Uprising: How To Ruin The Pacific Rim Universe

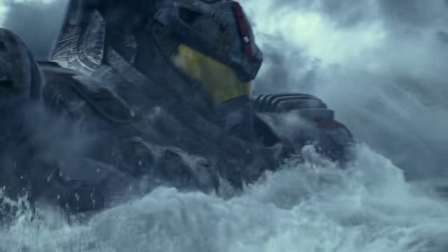We all know how water works and we all know how it flows, no matter what type of object it's flowing off of.
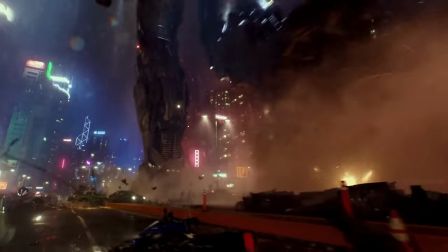We've seen enough of that happen in real life. So just by looking at the way the water flows off the Jaeger, or how its punches affecting the rain,
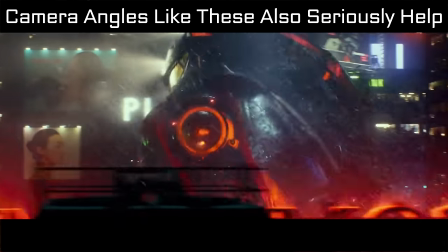you can often instantly tell just how fast or big that object really is.
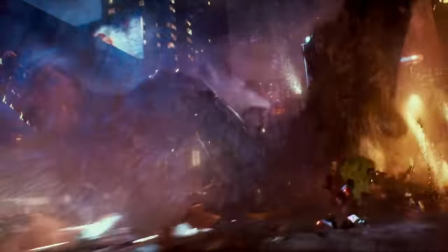Even in shots where you don't have people or cars or whatever everyday normal sized objects are there to give you that sense of scale,
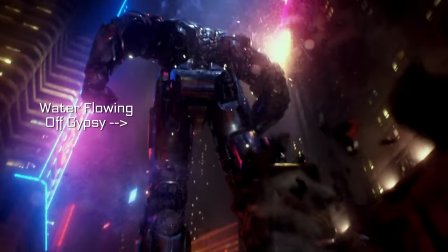it really is quite easy to imagine just how big these things really are. But not only that, water also allows you to gauge the power of something.
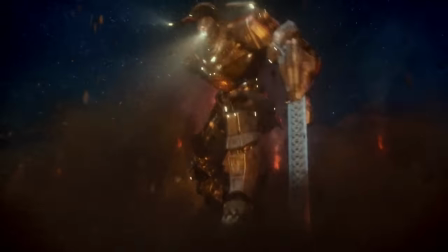Like for example, look at the nuke getting blown up underwater. This is a perfect example as you can easily gauge the scale of the explosion and the power of the explosion with a blast of the nuke blowing all the water away before it comes crashing back.
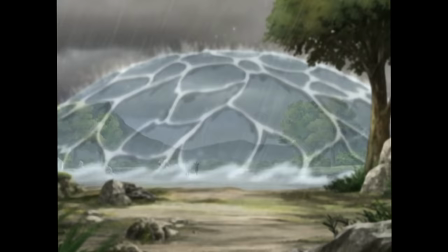This type of thing is also used a bunch of times in animation, and I'll take One Punch Man for example.
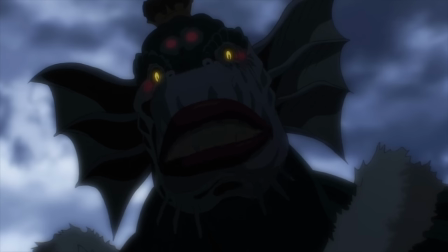When the Sea King monster punches Saitama, the shockwave from the punch is so powerful it stopped the rain for a few seconds before it eventually started falling again.
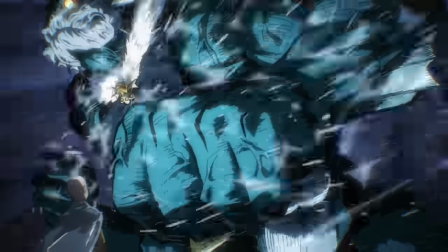The show then uses this as a comparison to show how strong Saitama's punch is compared to the Sea King, as his just stopped the rain completely.
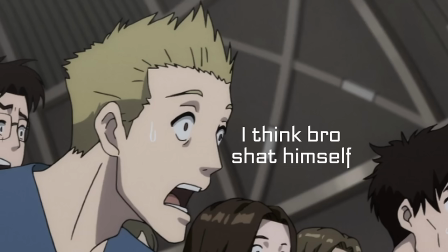If there was no rain in this scene, you as a viewer really would have no good way to compare the power between these two punches.
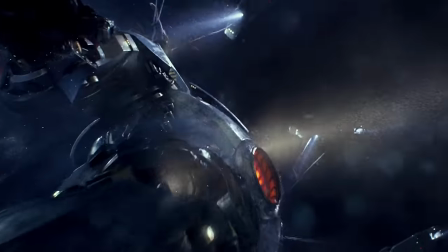Hence, rain is awesome for things that are big or for things that are powerful.
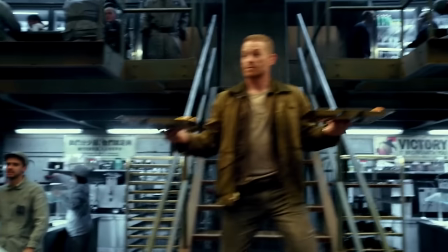Let's talk about one of my favorite aspects of a lot of films, and that's sound.
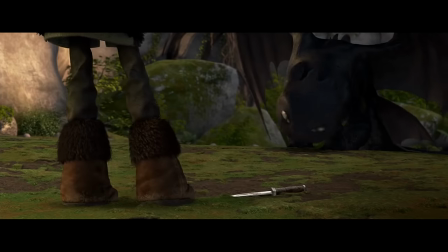Think of any incredible movie, and it probably has a phenomenal score, with some of them being some of the most memorable tracks we've ever heard.
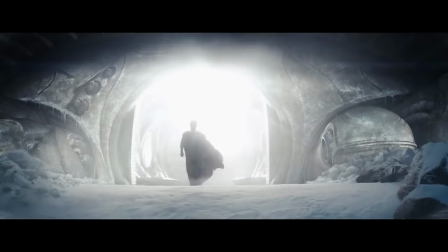Like, for example, the theme for Interstellar or for Man of Steel. And yeah, Pacific Rim's theme is one of those memorable ones.
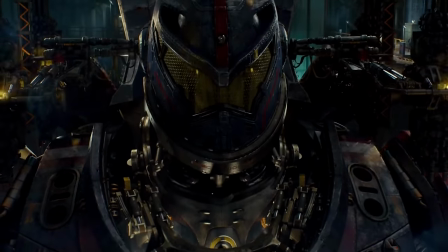I mean, no one is ever gonna forget how this sounds.
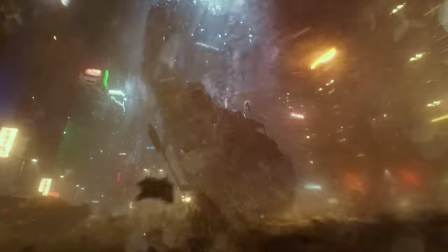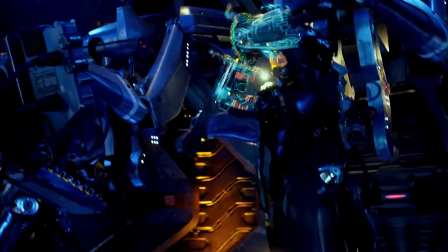Imagine if Pacific Rim didn't have this theme, and instead had some generic battle music playing.
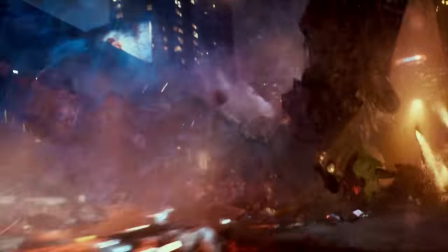It just wouldn't be the same, and this film would be much less enjoyable, let alone regarded as a masterpiece by so many.
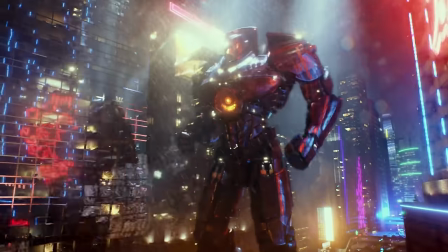But simply having a good score doesn't mean anything if you don't use it well.
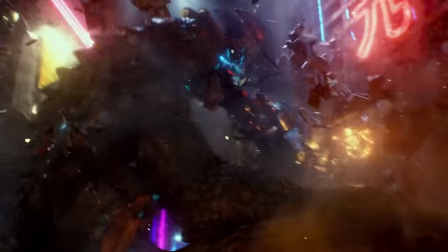Any great film knows exactly how to use music to bring more impact to the events on screen.
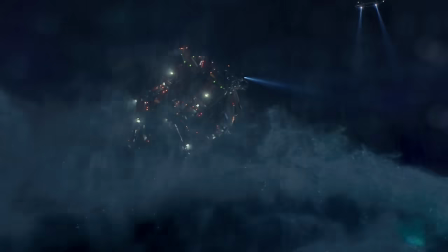Like for example, the transition from a Chinese to Soviet style of music when Crimson Typhoon and Trano Alpha are fighting.
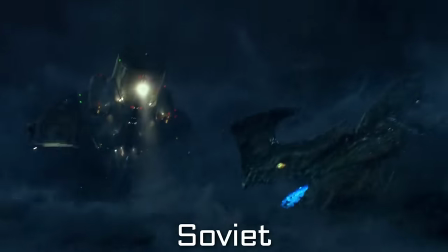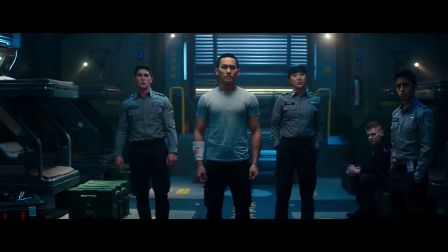Ladies and gentlemen, the final and arguably most crucial part to creating an Oscar-worthy
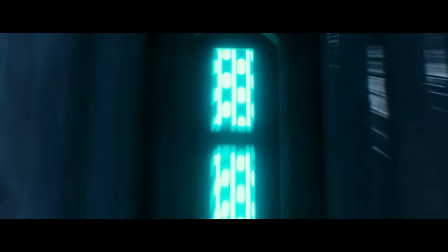film like Uprising is to make sure that you follow the 9 minute rule.
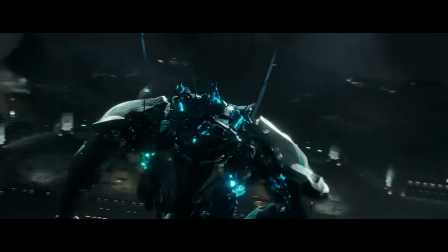In other words, you cannot pass the 9 minute mark for showing anything that is interesting. like the drones for example.
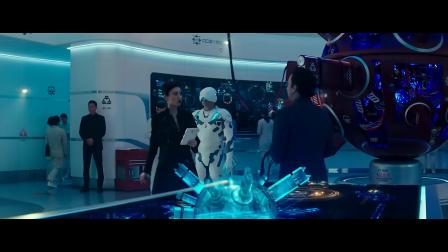For such a large portion of the movie, it's been building up hype around these drones.
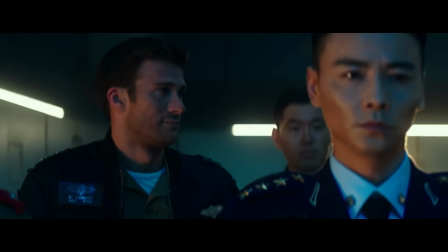They're going to take over the Jaegers, pilots will become obsolete, the world can be protected at any place at any time, and we can have thousands of these.
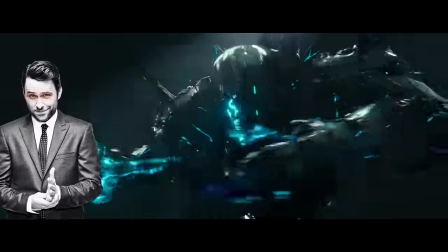Having Charlie secretly turn these into a kaiju super weapon, opening a bunch of breaches all across the world,
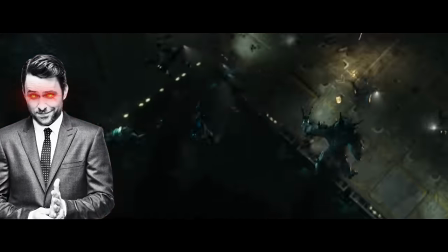turning the drones into kaiju Jaeger hybrids and having them attack the Jaeger bases.
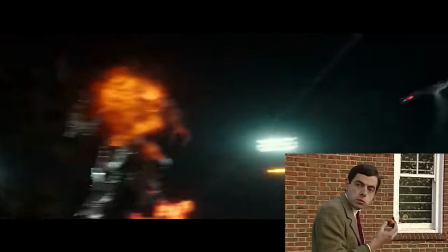Now we got some stakes. Now we have something to work with. Maybe this movie isn't that bad after all.
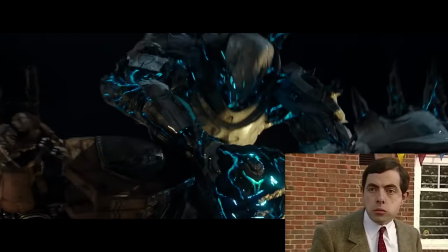I really wonder how they're gonna get out of this one. This actually has me on the edge of my seat.
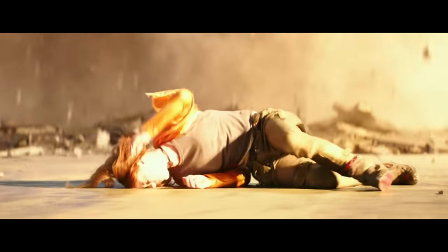Wait, how long has it been since this scene started?
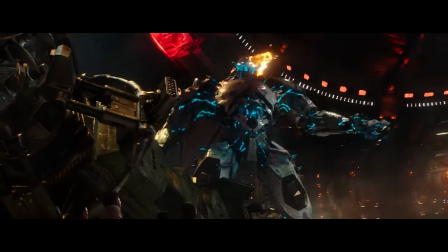Yeah, the boss lady just taps the off button and they all explode. What the fuck was the point of all of this?
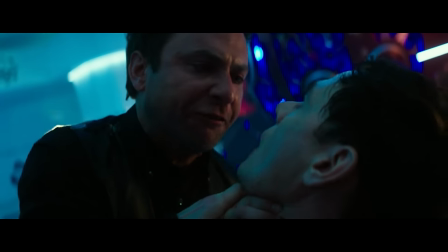All the build-up, all the exposition, all the stakes being created just to throw them away within nine minutes.
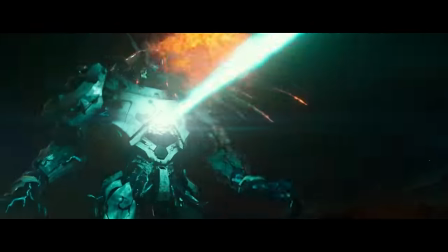Oh right, it's the nine minute rule, how stupid of me.
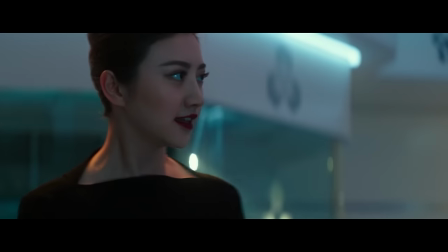You can't have anything interesting on screen for more than nine minutes, how foolish of me to forget the most crucial rule in filmmaking, that's my bad guys.
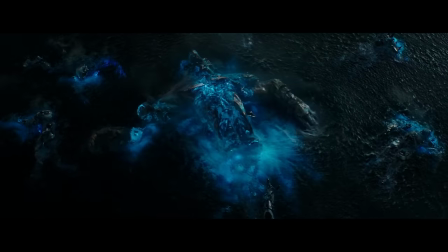This is, of course, yet another excellent demonstration of film perfection. Sorry.